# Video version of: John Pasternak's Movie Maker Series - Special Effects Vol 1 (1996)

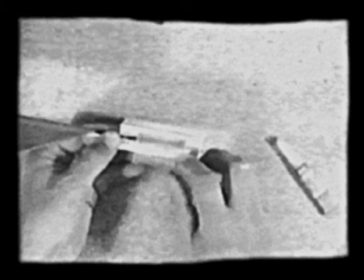A clamp, which would hold the laser attachment tightly while it was being filmed, but could be easily detached,
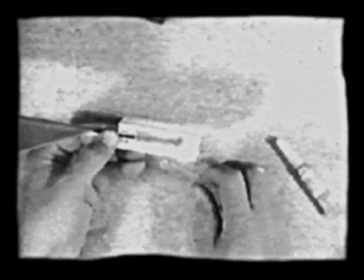was made by holding 2 safety covers from disposable razors firmly against the plastic rod and in position on the torch holder,
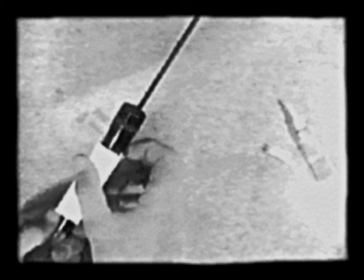then gluing the safety covers only to the plastic trunking so that when dry, the laser could be removed.
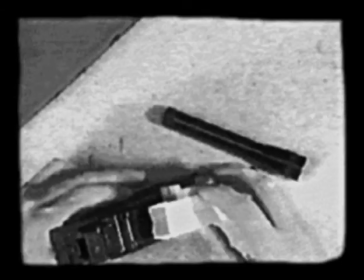2 more safety covers, glued to the top of the gun, provided the clearance needed for the torch to fit properly when the sight was put into place.
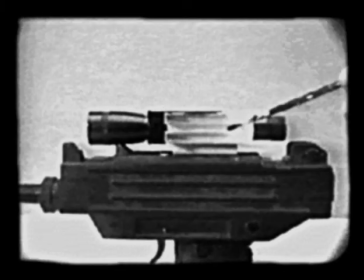Matte black paint gave the sight the proper look. Also, being a matte finish, it did not glare and reflect the lights.
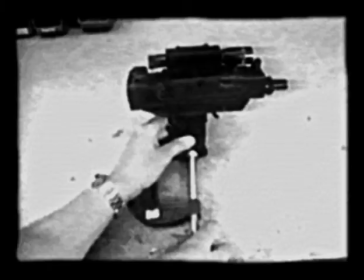To establish the effect of the laser being switched on, the gun was first clamped so that it would not move, as shown here with a G-clamp.
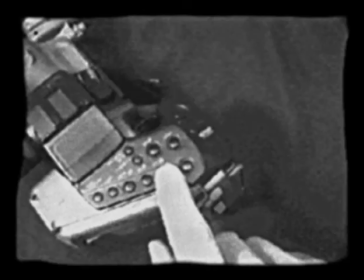The camera was also locked down and a few seconds of film shot. Then, the pause button on the camera was pushed.
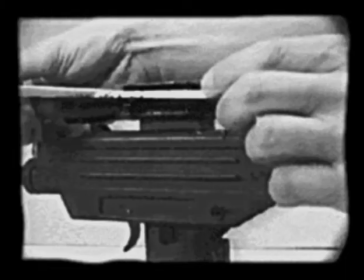Carefully, the laser was attached so as not to move the gun.
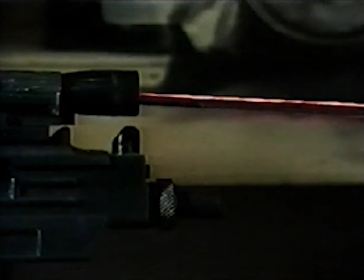When the pause was pushed again, the effect on film was such that the laser suddenly appeared to switch on.
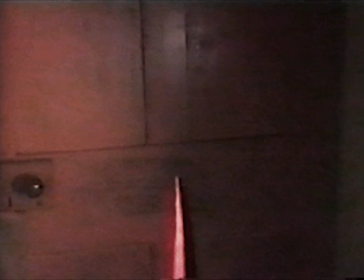The shot of the android's POV, or point of view, was achieved by taping the laser attachment under the lens of the camera and looking along the edge of it.
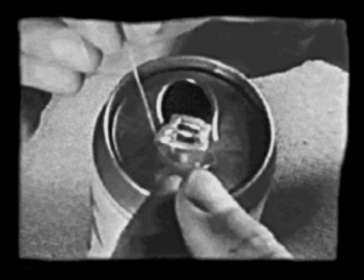A thin piece of fishing line was tied to a beer can.
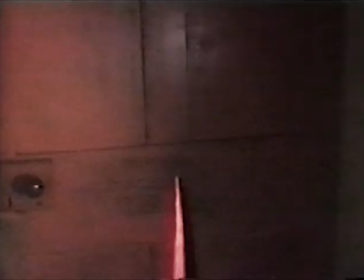The can was then dropped from out of frame, giving the appearance of falling into the line of sight, and then the can was jerked away.
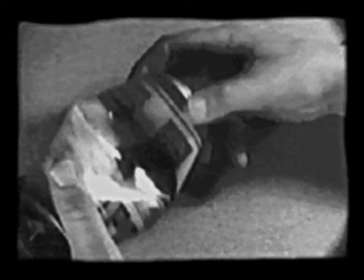As the effect on film was such that the beer can was supposed to have been hit by a bullet,
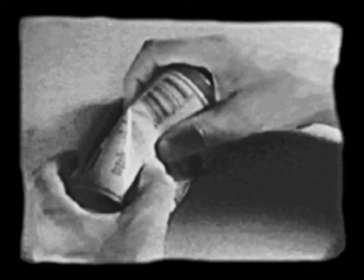it was flattened before a bullet hole was made with a pair of scissors.
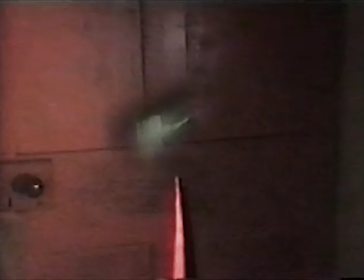Finally, the can was literally thrown into the shot.
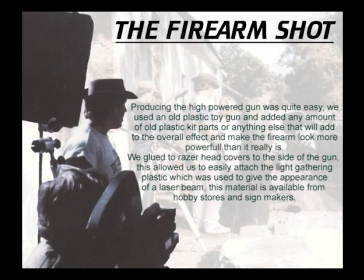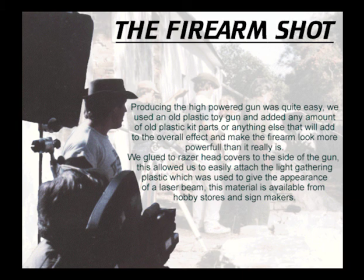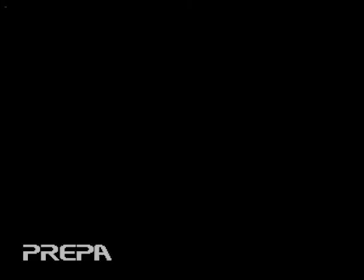Facial preparation.
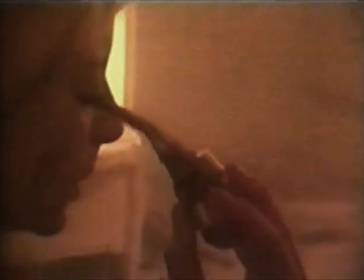The sequence of the eye being pulled from its socket was one of the more involved effects in the making of the video.
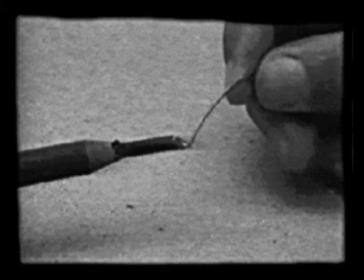The process of making the rubber face begins with soft soldering wire being
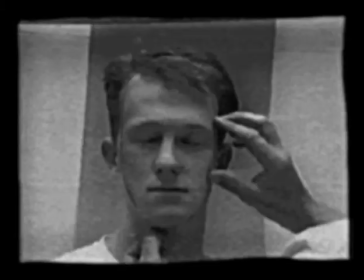used to take the shape of the model's own face and then transferred to cardboard.
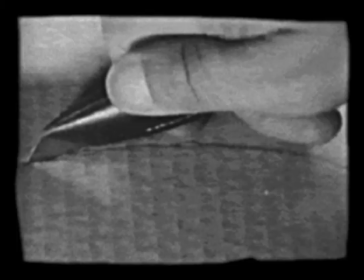The cardboard was then cut out.
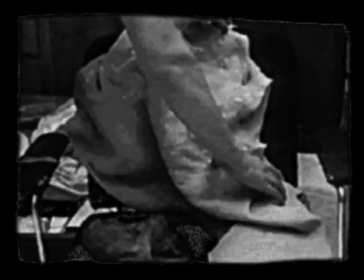Old clothes and protection for the hair was a must, as the procedure is quite messy.
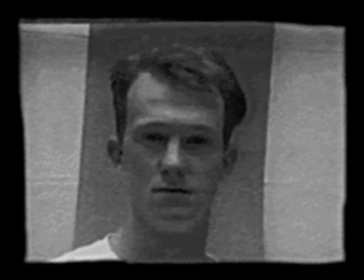The technique demonstrated here was carried out with a male model, but male or female, the process is the same.
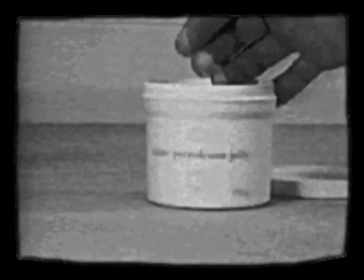Vaseline was applied to all facial hair, as otherwise the alginate used for this effect would stick.
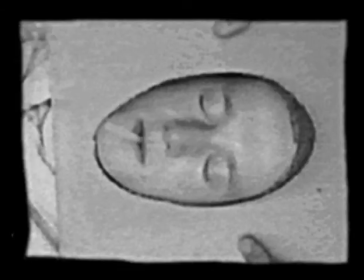The model was made comfortable, and the cardboard put in place with a tube supplied for breathing through.
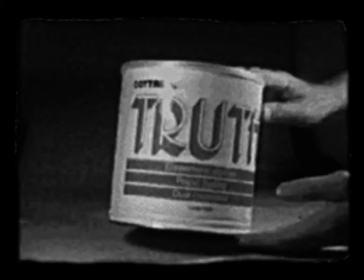Alginate was used to take the actual cast of the face. Alginate is a dental impression material and can be purchased from dental suppliers. Before being applied, it was shaken to fluff up the powder.
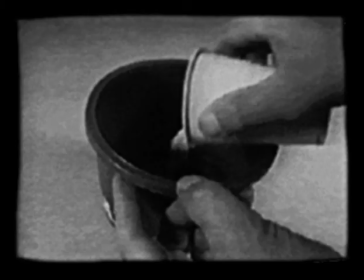About 3/4 of a cup was tipped into a plastic container and 1 cup of water with the powder.
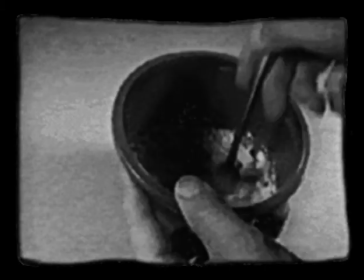The mixture was stirred to a thick cream, working quickly as alginate sets rapidly.
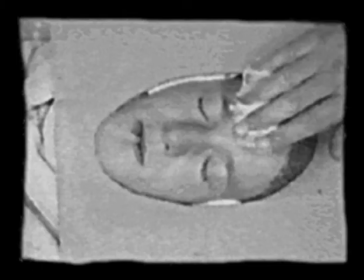It was then spread over the face carefully so as not to trap any air bubbles, working from the forehead down.
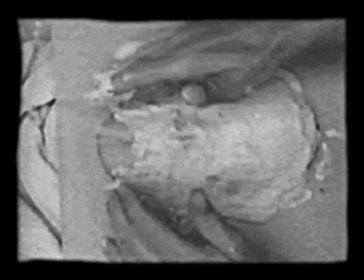Within a few seconds, the alginate sets due to the heat of the skin.
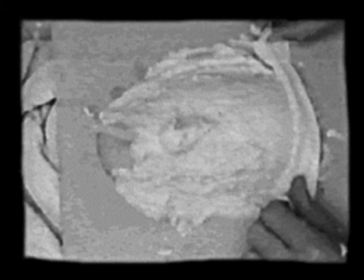Before it sets, stiff pieces of cloth were let into the surface.